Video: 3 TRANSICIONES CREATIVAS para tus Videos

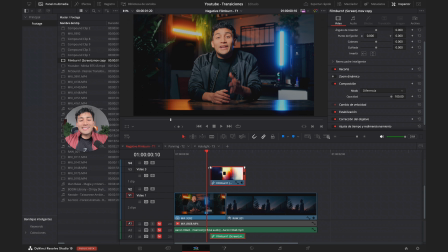243s
Vamos aquí a la esquina superior izquierda, nos va a aparecer este símbolo y simplemente vamos a jalar hacia la derecha hasta que diga 3. Y lo mismo vamos a hacer del otro lado, jalamos hacia la izquierda hasta que diga 3. Listo, entonces ¿cómo queda el resultado final? De esta manera.
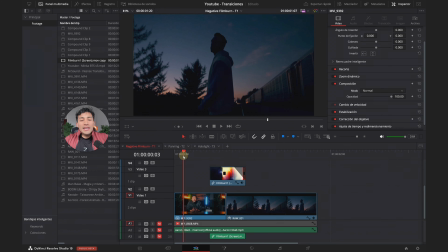261s
Como ves es bastante rápido, bastante fluido y realmente a mí me gusta muchísimo porque es algo que lo haces súper rápido.
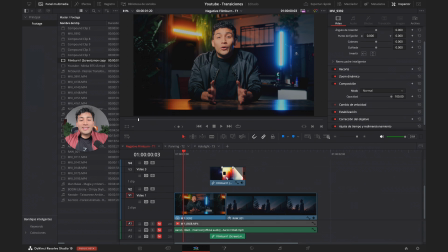268s
De hecho te voy a dejar como te dije este recurso en la descripción. Lo único que tienes que hacer es cambiarle de modo y ajustar un poco los tamaños y eso sería todo por la primera transición. Vamos ahora con la transición número 2, paneo.
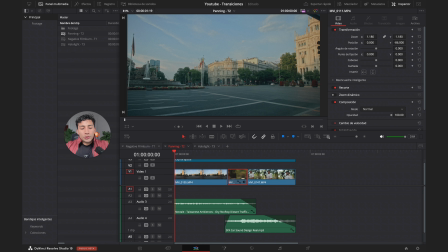283s
Seguimos por la misma línea de transiciones, lo que buscamos siempre al momento de editar es simplicidad, conseguir una alta calidad de video pero sin complicarnos la vida y esta es una de las transiciones que realmente me ayudan mucho a hacer esto. Primero vamos a verla.
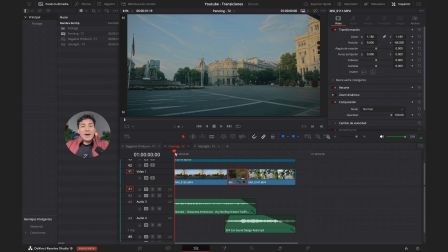301s
Pasamos de una toma lenta.
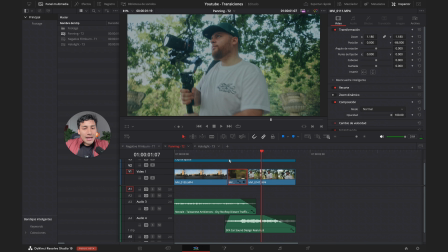305s
Rápidamente cambiamos de ritmo hacia una toma rápida y eso es algo que me gusta hacer muchísimo en mis ediciones.
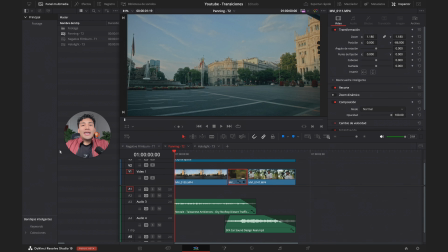312s
Yo considero que las ediciones dinámicas son aquellas que constantemente cambian de velocidad.
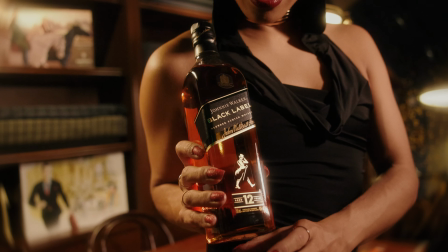316s
Si tú has visto mis videos, vas a ver que paso de una toma lenta a una rápida de nuevo a una lenta, de nuevo a una rápida.
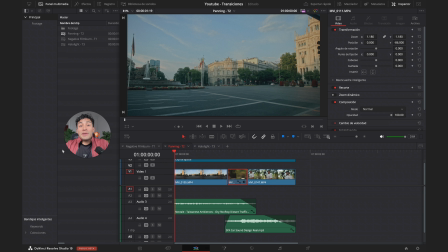323s
Siempre hago lo mismo. ¿Por qué? Porque así capturo la atención del espectador y la persona que está viendo el video nunca sabe qué es lo que va a pasar. Con lo cual me ayuda a retener la atención y el video se sienta mucho más dinámico. ¿En qué casos entonces utilizo esta transición?
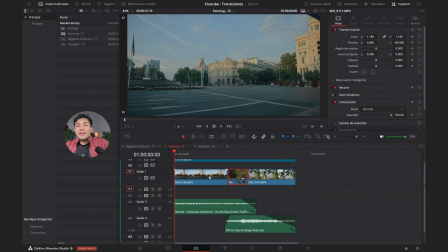339s
Cuando quiero pasar de una toma lenta y contemplativa a una mucho más rápida y dinámica,
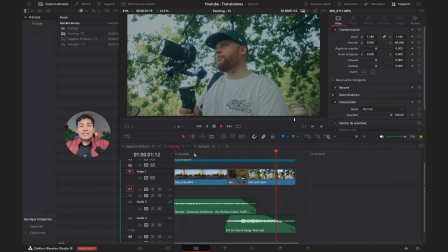345s
que es exactamente lo que estás viendo en pantalla.
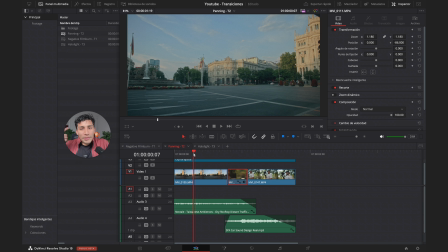348s
Entonces te agarra de alguna manera como desprevenido, porque al momento de ver que es una toma lenta o en cámara súper lenta, 120 cuadros por segundo, piensas que siempre va a ser así, pero te agarro con un efecto de sonido y con una transición rápida.
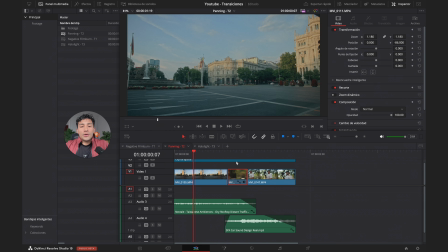365s
Entonces, ¿cómo yo hago esta transición? Primero que la hago directamente de cámara.
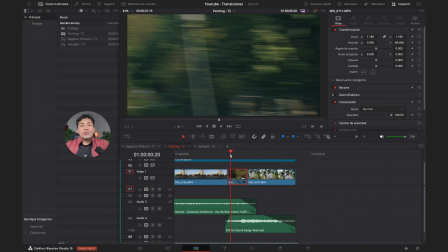370s
Yo soy bastante partidario de, en la mayoría de lo posible, hacer todo desde cámara para que se sienta mucho más profesional. Entonces, primero voy a hacer clic derecho acá, voy a poner buscar en panel multimedia y por aquí tenemos la toma original.
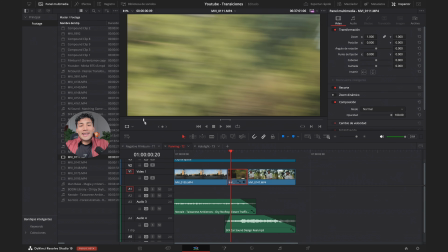382s
Lo que yo hago para crear esta transición desde cámara, simplemente hago un paneo regular de izquierda a derecha, así como si fuera un loco, agarro la cámara así para todos lados. Y me funciona bastante bien también cuando hay luces, cuando estás de noche, por ejemplo, y todas las luces están prendidas, me funciona bastante bien para eso.
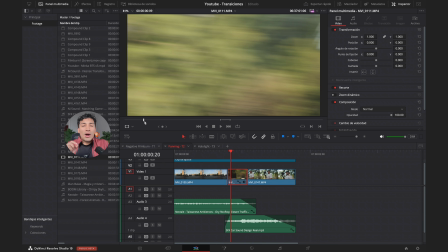400s
Pero, ¿qué es lo que hago aquí específicamente? Que no solamente paneo, sino pongo el lente en modo manual y desenfoco un poco la imagen. Entonces yo quiero paneos desenfocados para que se vea mucho más natural y las líneas de desenfoque de
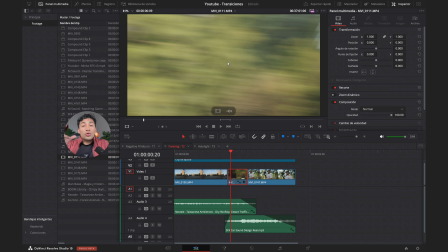416s
movimiento se vean mucho más gruesas porque cuando todo está enfocado no se ve tan bien, no se ve tan profesional.
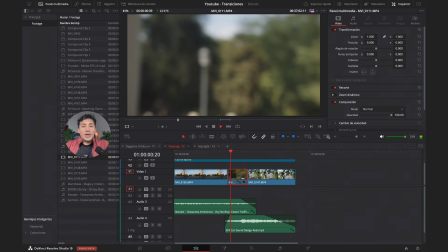424s
Entonces simplemente agarro la cámara y como puedes ver estoy paneando de un lado
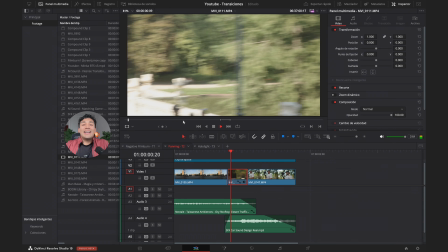430s
a otro y simplemente tengo ese clip ahí para utilizar diferentes momentos.
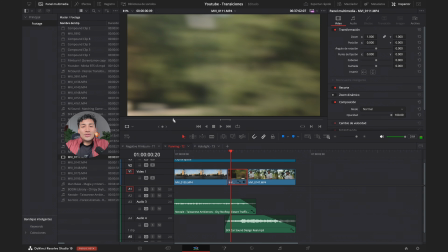435s
Puede ser que esta transición la utilice para un momento, puede ser que esta transición que fue justamente la que utilicé aquí la utilice para otro y así sucesivamente.
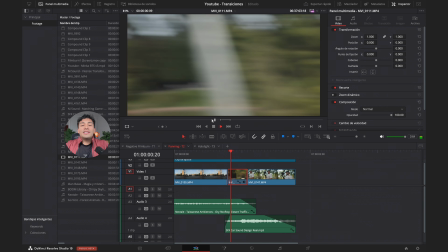445s
Y aquí no hay nada más que un corte simple. Cojo un pedacito de esta transición.
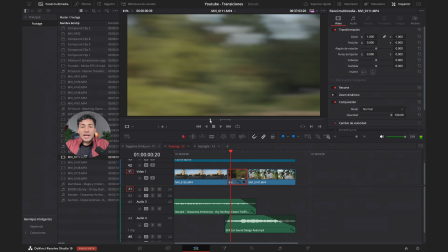452s
Es importante que sea continua y que no pare. Entonces aquí tenemos un pedacito de la transición.
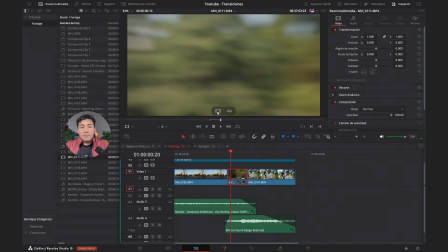457s
Ponemos la letra I y luego ponemos la letra O. Y simplemente bajamos esto para acá y hacemos un corte sencillo.
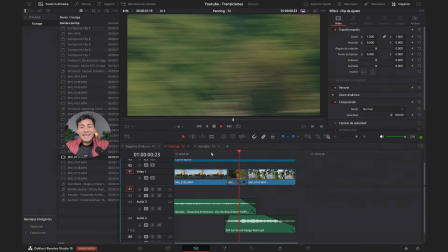465s
Entonces, cámara lenta y agarras al espectador de sorpresa y pasas a una cámara mucho más dinámica.
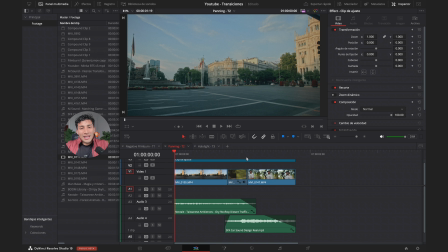472s
Esta es una de mis transiciones favoritas. Inténtala en tu próximo rodaje, pon el modo manual y desenfoca un poco y panea de izquierda a derecha o de arriba para abajo.
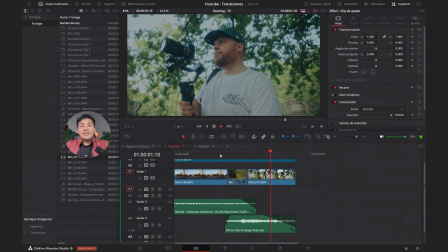481s
Y mete estas pequeñas inserciones de paneos entre tomas y vas a ver que se va a ver bastante profesional.